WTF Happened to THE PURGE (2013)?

He gave Demonaco almost three million dollars to put his idea on film,
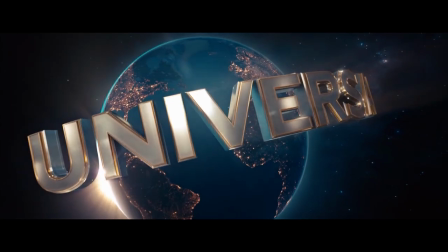(4:12)
with Michael Bay's Platinum Dunes company co-producing and Universal handling the marketing and distribution for the end result.
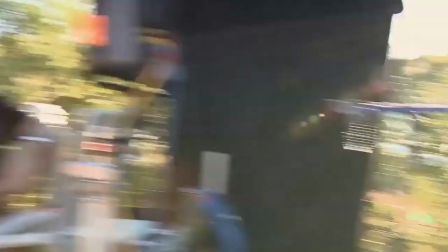(4:18)
The story and tone were further tweaked and streamlined during the process.
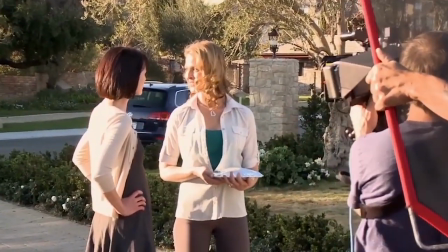(4:23)
De Monaco wanted to play it real in order to make it more tense and frightening, whereas earlier versions had been too close to satire.
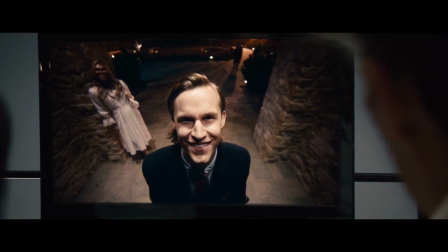(4:30)
While he did want to inject macabre humor, the concern was that if it was too funny then audiences would not connect or relate to the main characters.
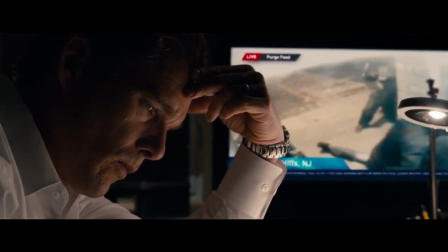(4:37)
There was also the challenge of just how much explanation of the annual event should be included.
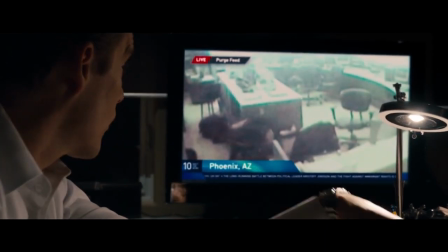(4:42)
De Monaco had intricately charted how various legalizations would eventually lead to a single night of government-sponsored crime,
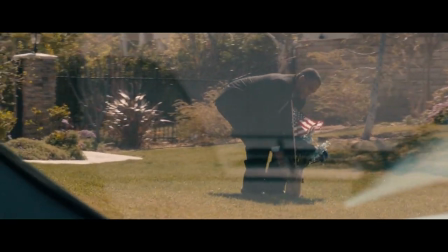(4:49)
and how this momentary celebration of slaughter would somehow make the country safer during the rest of the year.
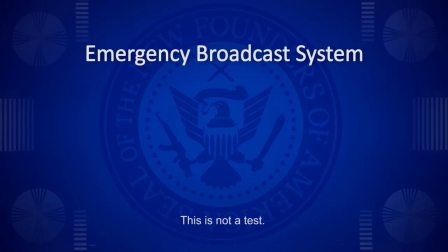(4:54)
The original idea was that the story would be set during the 10th anniversary of the Purge, with TV coverage in the movie communicating the detailed history. DeMonaco described the exposition as ridiculously elaborate, but he and his creative partners ultimately realized it was more effective to remove it and just drop hints,
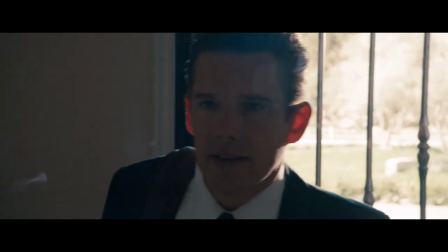(5:11)
letting audiences fill in the gaps. For the lead role of home security salesman James Sanden, Ethan Hawke seemed like an obvious choice. Blum had known the actor for 20 years and worked as the producing director for Hawke's New York Theatre Company. The two had already collaborated on another Blumhouse horror success with Sinister. Hawke had previously worked with DeMonaco on the Assault on Precinct 13 remake and his directing debut, Staten Island.
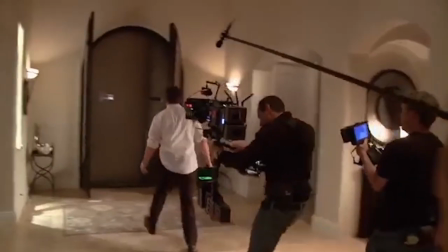(5:36)
And even before all that the three had nearly worked together on a serial killer movie before financing fell through. Hawke described his character in The Purge as kind of a square who over the course of the nightmare experience slowly realizes just how out of touch he is.
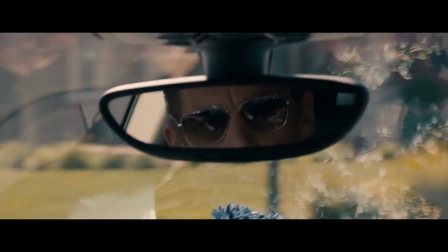(5:51)
De Monaco wanted the character to represent American apathy, helping perpetuate the Purge propaganda because it earned him status and wealth.
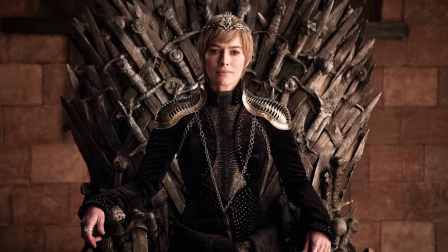(5:58)
Lena Hetty, who then was just starting to make an impact as the devious Cersei Lannister on Game of Thrones, was cast as James's wife, Mary.
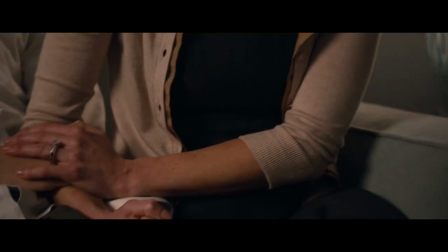(6:06)
Her character has accepted the financial stability her husband provides, but is more ambivalent about the yearly carnage that feeds their bank account.
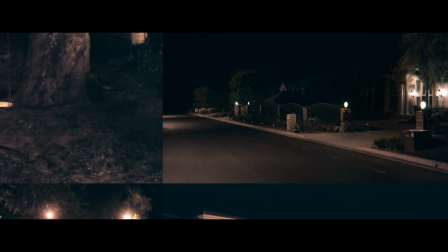(6:14)
Not long after the sirens sound and the purge commences, the safety of the Sandin home is shattered.
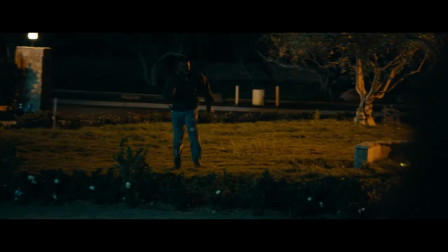(6:20)
Daughter Zoe's boyfriend has slipped into the house with an urge to purge, and son Charlie offers sanctuary to a homeless veteran being hunted,
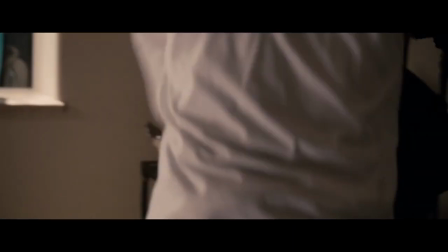(6:28)
a decision that DeMonaco knew would either make audiences feel sympathetic or angry.
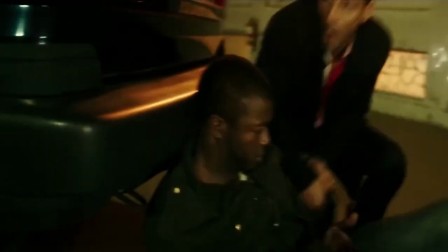(6:32)
In sequels to the movie, Edwin Hodges' Stranger would evolve into a key member of an anti-purge resistance. Things go from bad to worse for the Sandin family with the arrival of the masked predators demanding the release of their quarry.
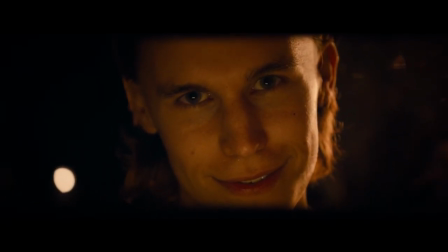(6:45)
Just one day before filming started, Rhys Wakefield was selected to play the politely grinning leader of these sadistic visitors. DeMonaco chose the Australian actor because he could convey both charisma and an underlying madness, similar to Charles Manson.
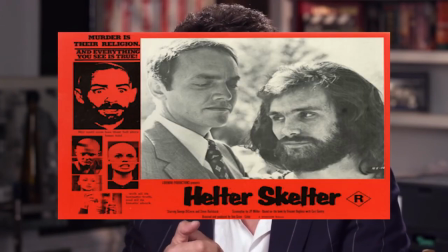(6:59)
DeMonaco has said the Manson TV miniseries Helter Skelter left a strong impression on him at a young age.
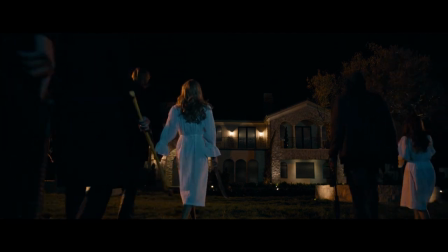(7:05)
The accomplices in white dresses were also a nod to Manson's fanatical followers. For the unnerving masks of the menacing freaks,
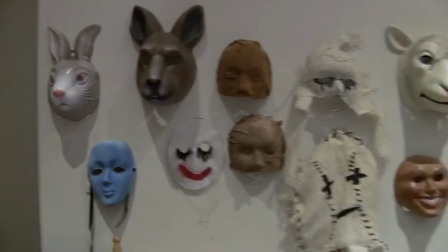(7:13)
the costume designer went through over a hundred designs, but the scariest ended up being a simple female mask that looked like botched cosmetic surgery. Blum said they made a conscious decision not to have the mask resemble an animal, but instead like a human face gone wrong.
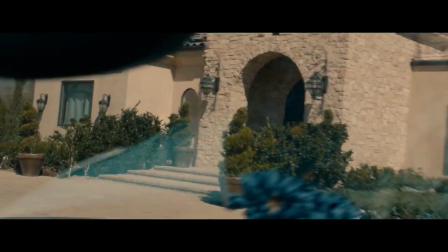(7:27)
The movie's large house and gated community were meant to represent new rich in America.
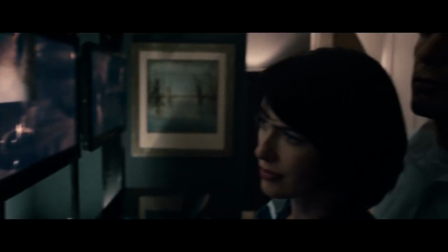(7:32)
The producers specifically wanted it to visually feel anonymous enough so that audiences couldn't tell where in the country it might be.
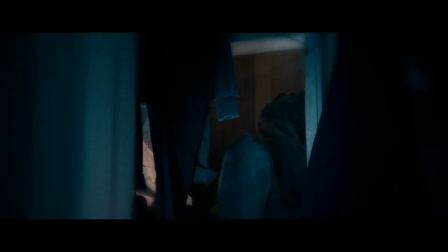(7:39)
The home was designed to have plenty of hiding spaces to help ratchet up the tension during the incursion of purgers.
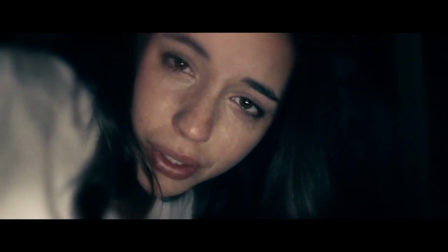(7:44)
It was intended to show that even a mansion can feel claustrophobic when you're trapped inside under pressure.
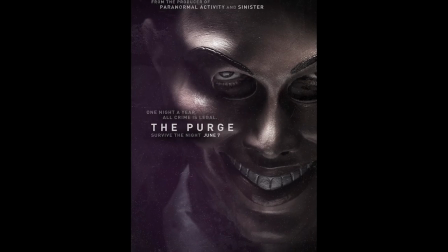(7:50)
Filming was completed in a brisk 19 days. When it came time to market the movie, Universal's approach focused on those creepy masks,
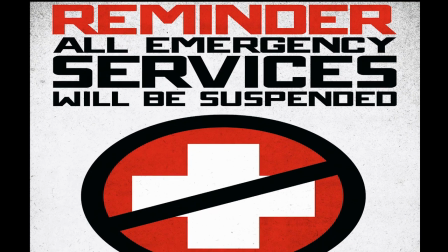(7:58)
a strong social media engagement, and posters and billboards warning that emergency services would be suspended for the event.
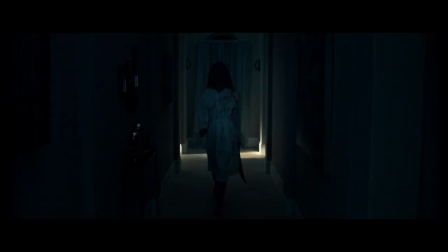(8:04)
Whether it was the concept or the timing or the marketing, something worked.